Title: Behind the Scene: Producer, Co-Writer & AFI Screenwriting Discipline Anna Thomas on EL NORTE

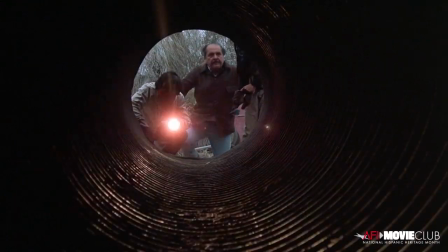And it really was awful to hear about. but we felt
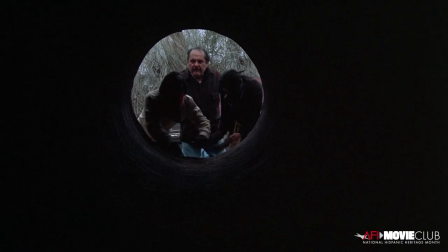we needed to recreate it because this is the exact and perfect image of kind of a belly of the whale scene it's like if you can survive this you can get there that's where they encounter the rats that was built months ahead of when we were going to shoot that so that the rats could be happily trained in there for a long time and
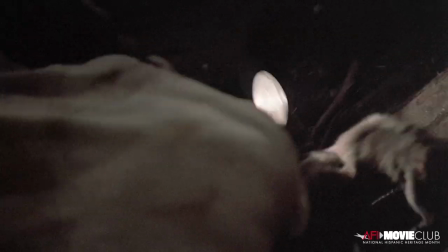know where to go and what to do then of course the actors we told them you don't have to go in the tunnel with the rats we can use
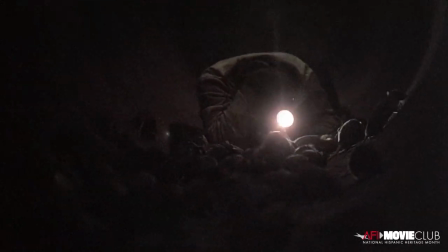stunt doubles and we had stunt doubles ready for them there but you know they took one look at what what it would look like with the stunt doubles and I remember Zydek who had a rodent phobia she did not like rats and she said you know that this this stunt double thing is like ruining my performance. I have to go in there.
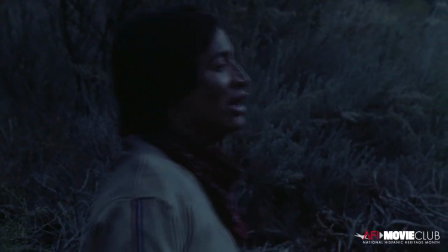Ultimately, they get through there, they make it and they walk out to the edge of this little field.
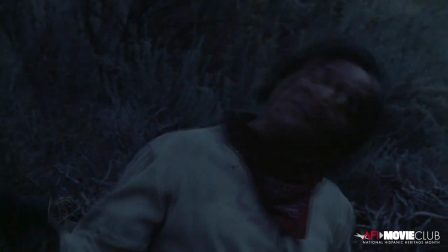And they look out across San Diego.
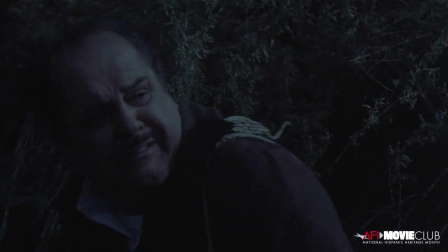And it's this amazing moment because it's the first time we see this blast of electric light.
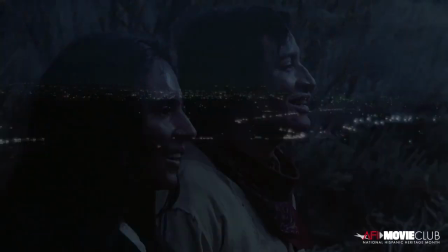And it feels like the end of a movie. This is the moment where many immigrant stories end.
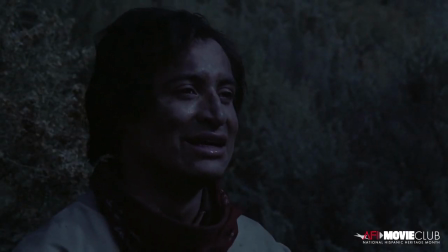I've arrived, I see the Statue of Liberty. In this case, I see the lights of San Diego.
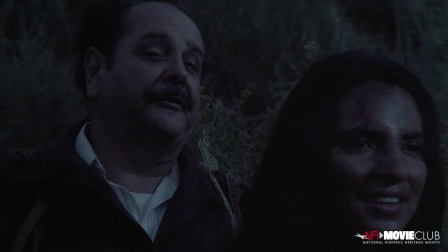I made it. But in fact, it's the beginning. And then the title comes up for part three, which is the whole second half of the movie.
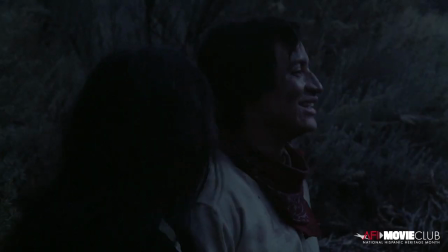And it's what their life is in the North. And then we find out really what the scope of that journey is. This movie has a life that goes on. I'm often asked, you know, well, what, Well, what's the answer? What's the answer to this really effed up immigration situation that we have?
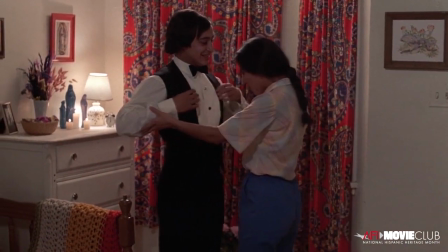I am a filmmaker and a writer. And what we can do is bring some humanity into a situation
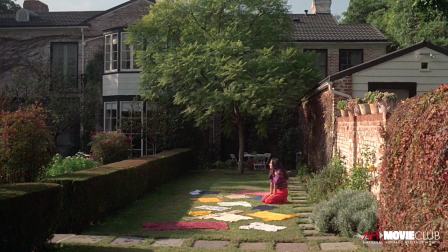and allow people to see other people as human beings. I don't make policy, but if we do our part and if people communicate enough, and if the humanity of people can be communicated enough, then I think that's a start because nothing good is going to happen if we don't see each other as human beings.